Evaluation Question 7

Whilst planning and filming a sequence, it's imperative that you pay close attention to continuity in order to create a sense of verisimilitude and to keep the audience's interest, as a film which lacks continuity becomes somewhat ridiculous and even laughable. In our preliminary task, we made sure to use the 180-degree rule,
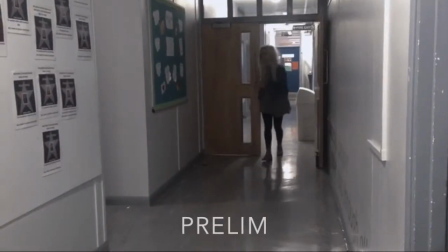(0:25)
which is where the camera is only positioned along an arc from one side of a hypothetical line that bisects the scene,
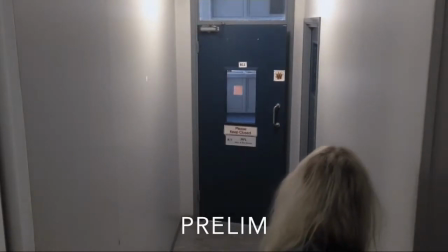(0:30)
in order to create some solidarity in the way that characters or objects are positioned. After having achieved this in the prelim, we made a conscious effort to repeat this technique in our final film opening.
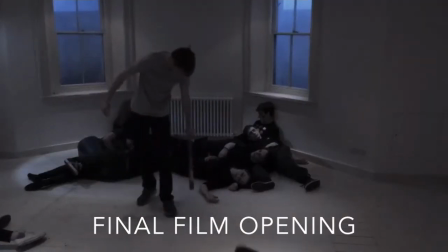(0:39)
This worked well as we were able to clearly establish the layout of the scene and make sure the audience did not become confused. Another similarity we found between our preliminary task and the final product is the use of a match and action shot. This is a sequence of shots that shows a process of movement from multiple angles.
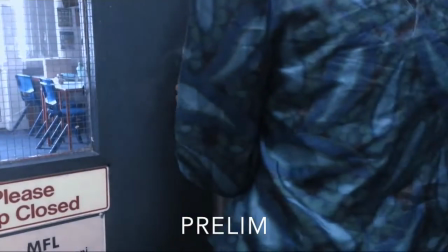(1:00)
In our prelim, we filmed our main character from behind, walking up to a door and opening it, then filmed her walking through it from inside the room. An effective shot makes this movement look like a continuous action. We are proud of our match and action shot that we used in our preliminary task, and so we decided to include it in our final product,
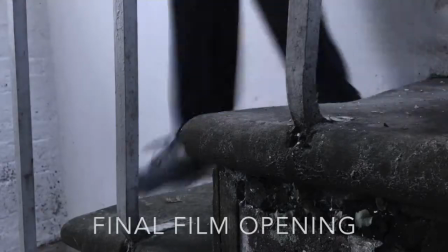(1:20)
though this time we matched our main character running down the stairs from two different angles. Many film openings use dialogue to set the scene and catch the audience's attention early on in the film, but in our prelim we decided against this.
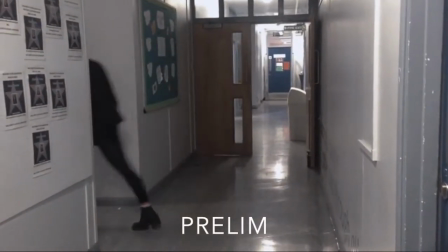(1:37)
Particularly in our preliminary task, the absence of speech allowed us to build tension and kept the attention of the viewer,
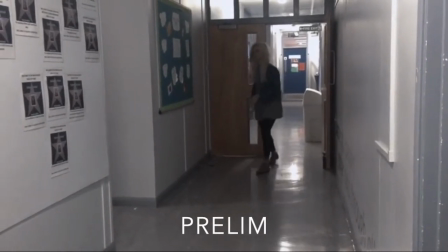(1:42)
as the audience had no choice but to watch the screen in order to see the progression of the narrative. We felt that this worked well in our prelim, and so decided to repeat this in our final film opening.
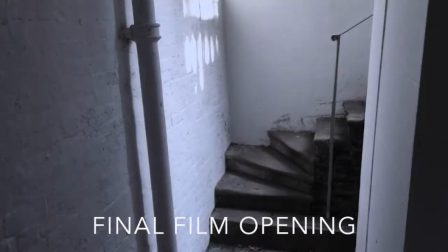(1:51)
Not only did it build a great amount of tension for the viewer,
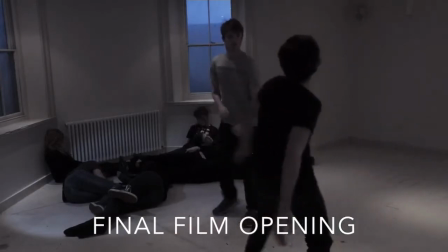(1:55)
but it also meant that there was little distraction from the various elements of cinematography that we'd worked hard to include. One of the features that we were required to use in our preliminary task was a shot-reverse shot.
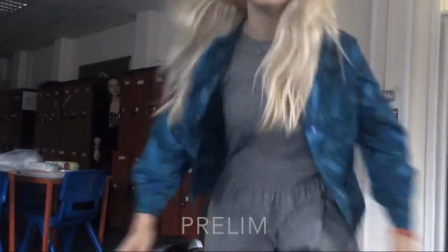(2:09)
This could be used to show two characters having a conversation or otherwise directly addressing one another. Though one of the primary functions of a shot-reverse shot is to give the audience an idea of who's talking to who in a scene, it also serves to speed up the pace of the scene.
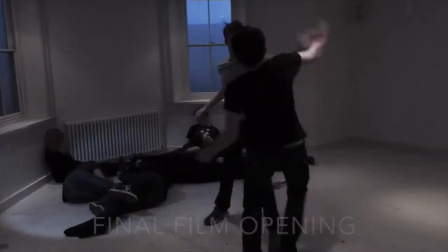(2:21)
This was something that we neglected to incorporate into our final film opening, to the detriment of our product,
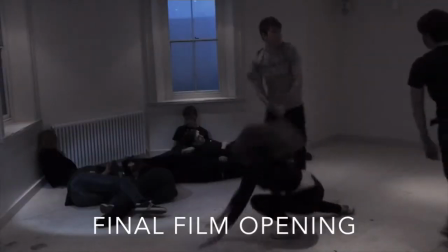(2:27)
as we as a group feel that our fight scene needed at least one example of shot-reverse shot to increase the pace of it and to make it look less staged. A second major difference between our preliminary task and our final film opening is the genre of the two products.
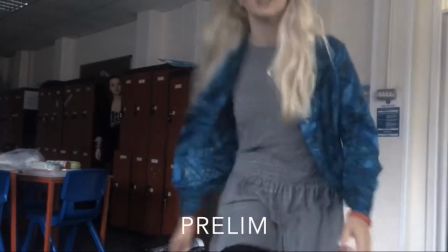(2:44)
Our prelim had the making of a suspenseful psychological thriller, whereas our final product fell within the sci-fi thriller category.
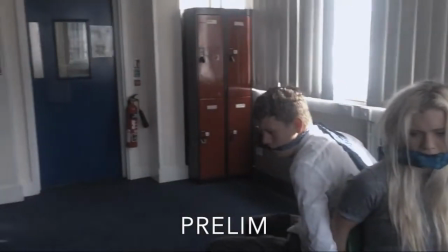(2:52)
Though the prelim was successful in creating suspension tension, we felt that a sci-fi thriller would have a more visual effect on the audience.
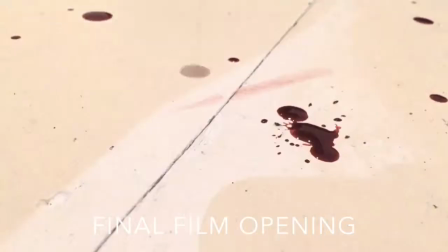(2:59)
With an exciting fight scene and gruesome makeup effects, we were able to evoke more obvious emotions. Similarly, a sci-fi film gave us more opportunities for creative and exciting cinematography and makeup. A sci-fi thriller film which has an element of action is a genre combination that has been seen regularly in the likes of The Hunger Games, The Maze Runner and Jupiter Ascending, and which has led to a great reception from our target audience, and we decided to create the product that had some similar elements in order to guarantee a positive reaction.